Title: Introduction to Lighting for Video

So when we think of shadows, there are really two types of shadows that you have.
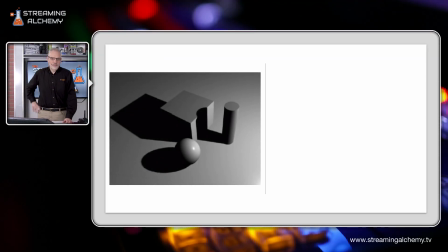(20:59)
So let me sort of jump here. If we go lights in the studio, so this first example is something that's called hard shadows. So there's a light over here, usually from a small source. So if you look at this light sort of coming in across this diagram, uh,
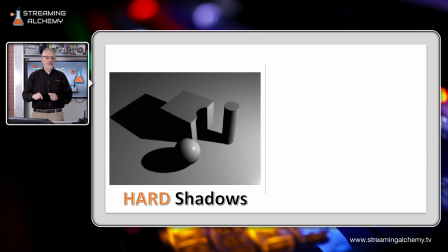(21:16)
it's casting a very solid looking shadow on each of these from each of these objects. So it's almost like you could take and draw a pencil line around this and capture that shape of the object on the ground. So, well, this has a lot of sort of hard definition in it, very clean edges.
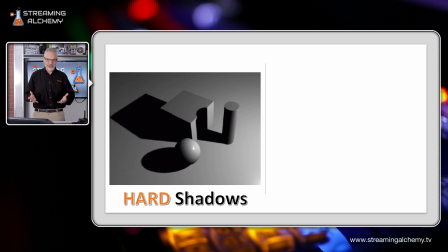(21:35)
It isn't necessarily the most aesthetically pleasing form of lighting.
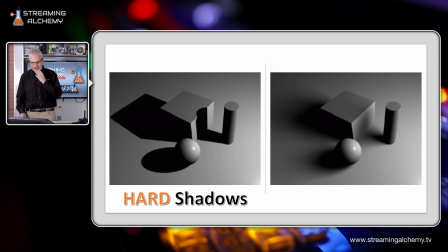(21:40)
So, you can also have something that's called soft shadows.
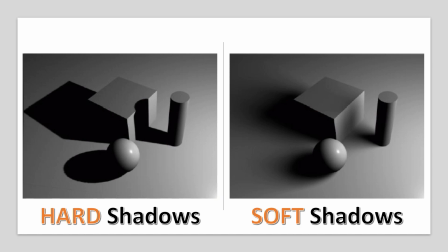(21:45)
And in soft shadows, the edges of the shadow become diffuse, sort of very ill defined and soft, for lack of a better term for it. So this adds a lot more depth and aesthetic beauty,
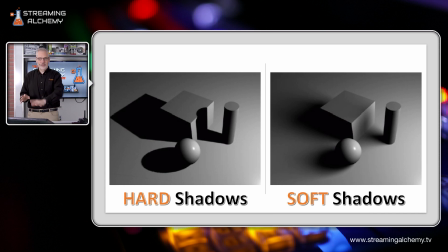(22:04)
uh, while still capturing all the same information that was actually caught in this case with hard shadows. Now, again, it's an aesthetic choice, and there may be reasons you want to use hard shadows sometimes, but this is sort of the two types of ways with light
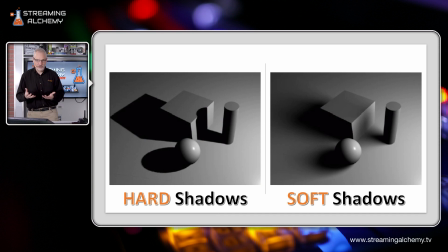(22:21)
and shadow can interplay that can really make a difference for how a scene would look for you.
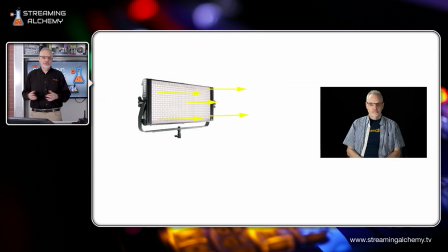(22:27)
So, the way you get hard shadows is by having a light source relatively close to a subject and sort of shining directly on them.
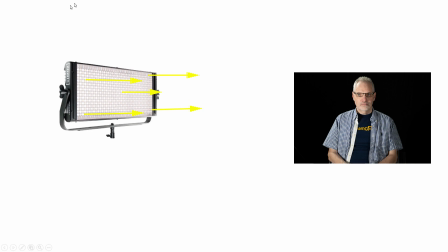(22:39)
So, if you look at this picture, and my apologies for the choice of model in this, uh, you'll see that there is a pretty clear line between where the shadow starts and where the illuminated part of the face is.
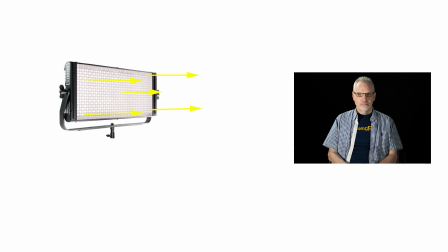(22:56)
And that's because this light is just coming over, and as soon as it hits anything that blocks it,
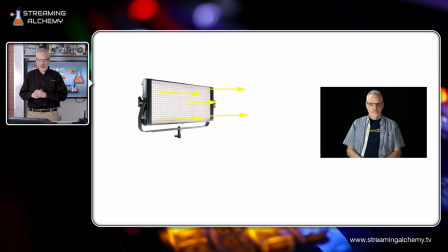(23:02)
it creates a really just a hard, solid line because it's all coming pretty much from one direction. But if I were to place something called a diffuser,
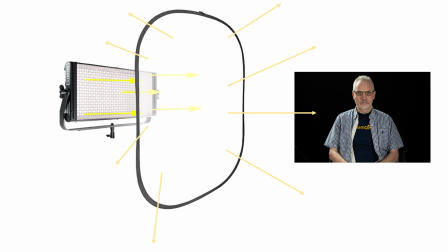(23:13)
some sort of fabric or some sort of gel that can take that light and have the beams sort of scatter around. So they're not coming at the subject straight anymore, but they're coming from a lot of different directions and
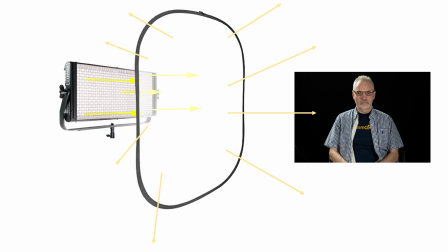(23:28)
effectively enlarging the size of the light because this screen now starts to become a big luminous object. The shadows now become much softer here. So you can see there is no sort of hard outline anymore for where the light's hitting. And that's really,
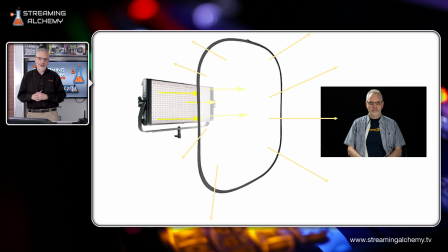(23:45)
an important thing because it's much flattering to people in terms of how they look on camera to have more soft, diffuse light with soft, diffuse shadows. So when you light people, though, you typically are going to light them from different directions.
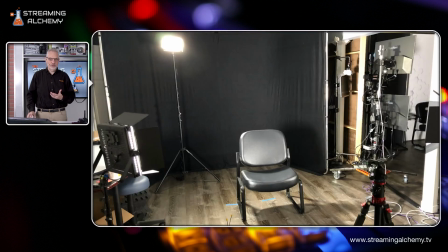(24:05)
So the common thing that we talk about is something called three-point lighting. So in three-point lighting, you have a light that's called your key light, which illuminates one side of a person. And that key light will cast shadows on their other.
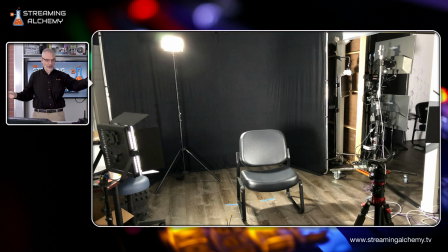(24:24)
So you then will place a light on that other side, and that's called the fill light. And the job of the fill light is to be dimmer than the key light, but just take away some of those harsher shadows that you may get there.
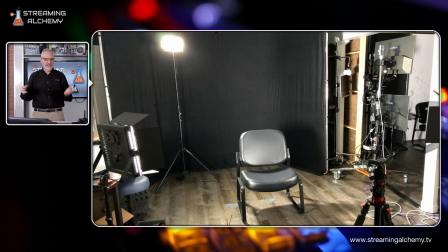(24:39)
And then the third point, the three-point lighting, is the lighting that goes behind the person.
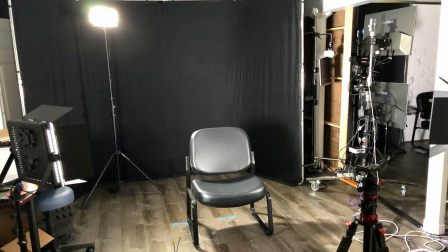(24:46)
And so this light will typically be used to create some definition around their shoulder and the back of the neck,
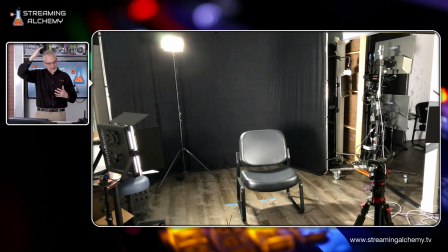(24:55)
top of their hair, for what we have here, and give people, again, a better definition of the person and a little more depth to the person. This light and shadow and it's clarity and depth. This is sort of the whole thing when you light. It's ultimately an aesthetic choice.
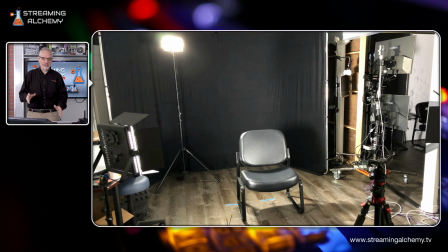(25:13)
So let's go in though and look at what this would play out like as I light somebody for a production. So let me sort of go through here.
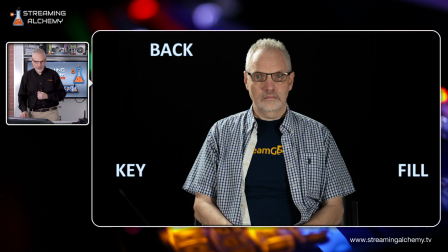(25:26)
So I went through this. So so here's an example where I have all the lighting set up. So I have a key light, which is shining the light on this side of the face.
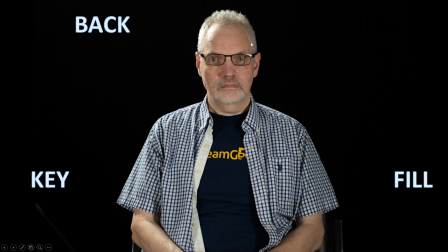(25:39)
The fill light is taking in and filling in any of those shadows that may have been sitting over here. And then the backlight is the thing that's illuminating this part of the hair and this part of the shoulder here to create that separation from the background.
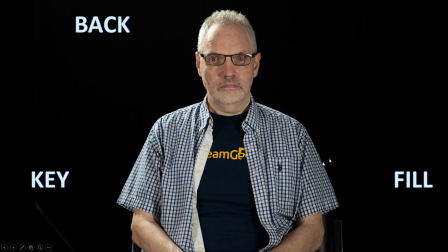(25:54)
And you can actually see the difference, how much flatter this side looks without the backlight on it compared to the shoulder and this arm with the backlight on it. So you can just see from there the difference it makes. But let me break this down.
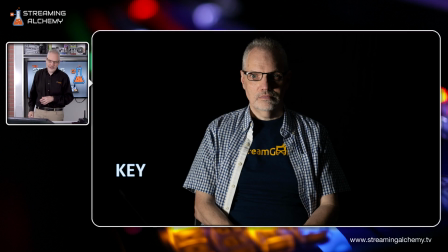(26:10)
So if I just had the key light, this is the lighting that you're going to see. So not particularly flattering, fairly harsh. There's a lot of shadow on the other side, so you don't really get to see the person, fully.
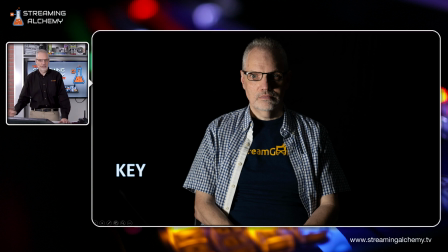(26:24)
And you basically have the same very flat look around the person situated against the backdrop.
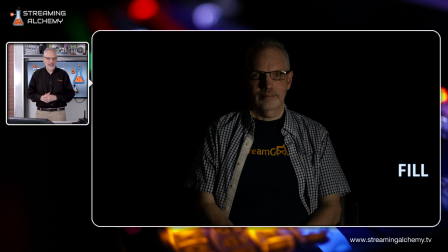(26:32)
So the fill light, which is the other light, you can see now when I just have that light on, it's much dimmer, but it is basically filling in the shadows that the key light was casting.
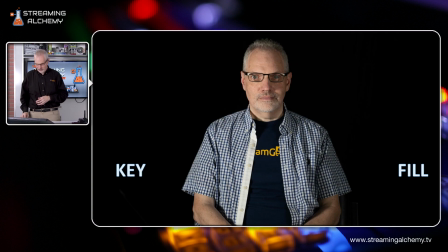(26:46)
So when I put these two together, this is the key and the fill. And you can see it hasn't done anything to create that separation with the backdrop, but it's still something that is much, much better looking than you'd get from just sort of one hard light coming in or flat lighting where these would be at the same intensity.
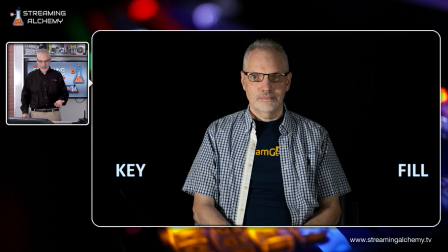(27:06)
So let's look at the backlight.
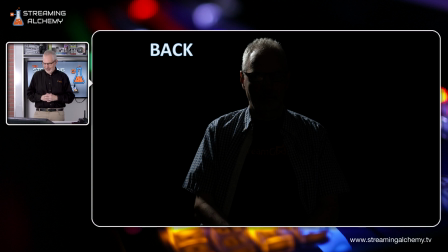(27:09)
So this is sort of the spooky type of shot you get, but this is exactly what you see happening now. These edges are illuminated, the hair is illuminated, a little bit of the shoulder over here.
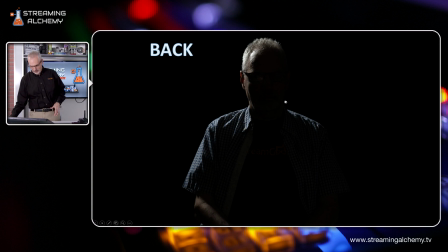(27:22)
So again, that rim you really see here, and that's another name for these lights, they're called rim lights as well.
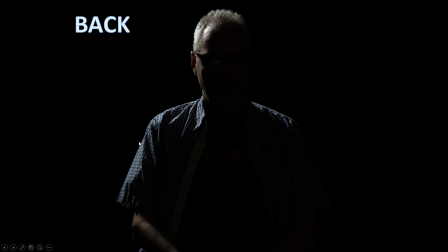(27:29)
That rim of light that you get around the back of a person that you're trying to illuminate.
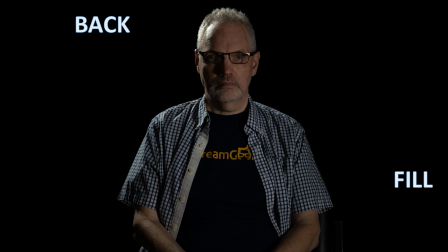(27:35)
So when you have the back and the fill, you now sort of start to see the definition of the person coming in.
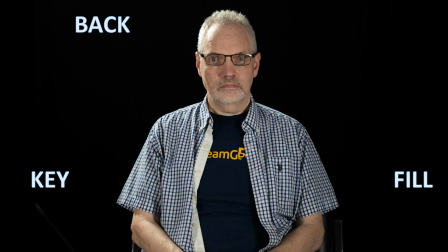(27:42)
And now we're back with all the lighting in place.
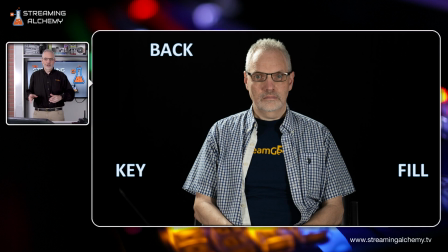(27:45)
So this hopefully will give you a sense of where you want to position lights, uh, in terms of, illuminating different subjects. If you have multiple people that are going to be on a set, you need to look at how do you accomplish these same basic things with multiple people on a set. So this could be done sometimes by having lights, but also having things that are called like bounce cards or reflectors. You can just take white poster board and stick it in a location so the light that's coming from this side gets bounced off of that white poster board and can be used to fill in shadows. And there are all different types of pop-up products and those that can do that. So it can be a way to add that extra light while still only buying one physical light in your set. But when you work with multiple people, it can be difficult. So sometimes you need to be bouncing light off of ceilings or walls to create that type of separation and have multiple lights to make sure everybody has sort of a key and fill at some level shining on them.